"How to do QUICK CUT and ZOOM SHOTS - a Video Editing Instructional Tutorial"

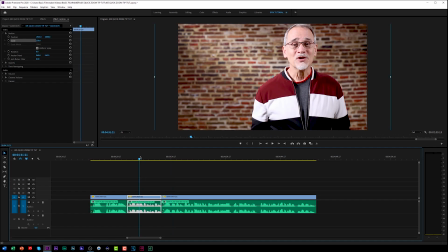4:09 Don't forget I have...
Okay, that doesn't work at all. What's the point of interest? In this shot, it's me. It's my face. So almost every editor on the planet has this little dude here. It's a transition. And the little transition is called a dissolve. It's just a cross dissolve.
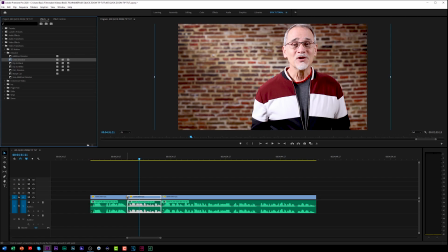4:25 And if I had this guy right in there, watch what happens.
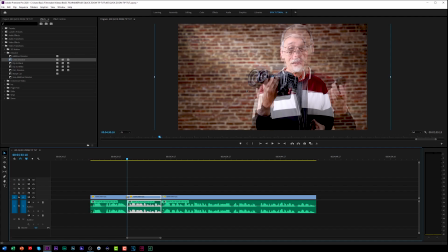4:29 Okay, right at that cut shot, you can see I have the zoomed up video here and I have the regular video here. All I want to do is go over, and you can either click and drag this or you can move this with this position. You just want to go over and you just want to go maybe the eyeballs, point of interest, the eyes.
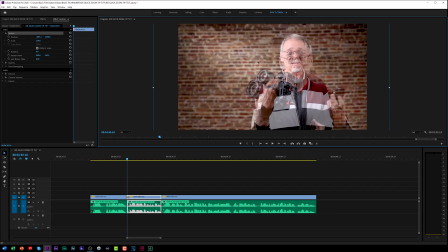4:49 See how I'm lining that up? There's the back one. I'm just lining up the eyeballs. So the point of interest where they're looking, it isn't this jarring thing like that. It's like that. Once I'm done with that, I take out that little cross dissolve and let's see what we got.
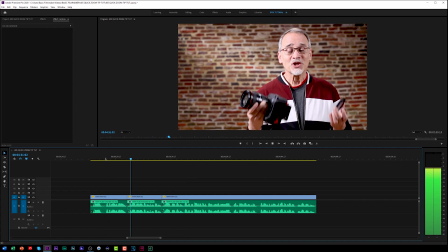5:05 What type of lens your camera has. But that should answer our viewer's question as simply as possible.
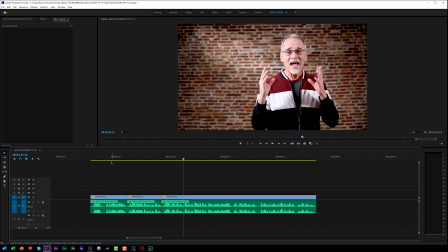5:10 Don't forget I have free courses.
You see how that works there? It has a better transition between here and here.
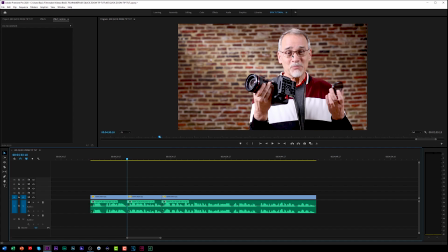5:19 It's the point of interest. It's zooming up around the eyes and what you're looking at. Okay, so now we got our cut shot. I simply take this position and copy this.
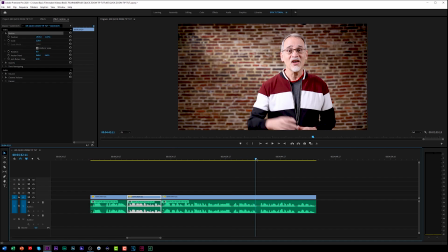5:29 Not that I would do this, but let's say I'm going to come down here and I'm going to do another cut shot right there. I wouldn't, but let's do that. I'm going to come down here.
Add you to death.
Links are in the I would just paste it in. Now I got my cut shot there. It's lined up. I'm not moving around or whatever.
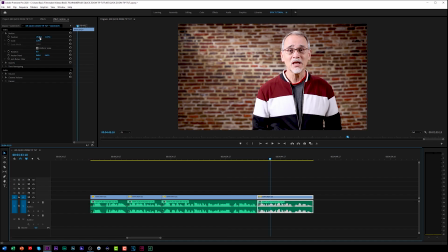5:49 If I were in a different position on the screen, let's say for some reason I was over here someplace on the next shot, when I went there, I could again do the same thing. I could add my cross dissolve, go in to where it's cross dissolving,
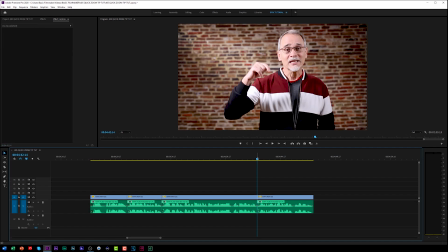6:08 and then I could just line up my eyeballs. And it looks like either a zoom on the camera, and it looks natural. It jumps from the point of interest. Same with that. And there you go. I hope that was helpful. I hope you can apply these in your own editor or in Premiere Pro itself to make your shots look a little bit better. You don't have to do them that way. YouTube is really acceptable for these cut shots. I think it looks more professional. Maybe you do. Let me know in the comments below if you were able to successfully do that in your editor. And go check out Basic Filmmaker University. I have free courses over there, free files, free assets, and everything else. I'll put a link in the video below. I hope that helps. Thanks for watching, and we'll see you next time.
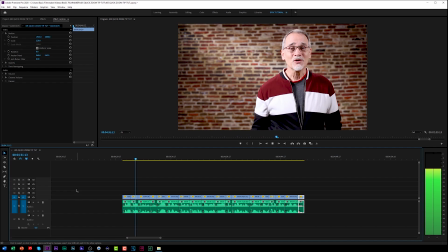6:55 But that should answer our viewer's question as simply as possible. Don't forget I have free courses, assets, and files over at Basic Filmmaker University, and no, I don't spam or add you to death. Links are in the description below. I hope that helps. Thanks for watching, and we'll see you next time.
Don't do that.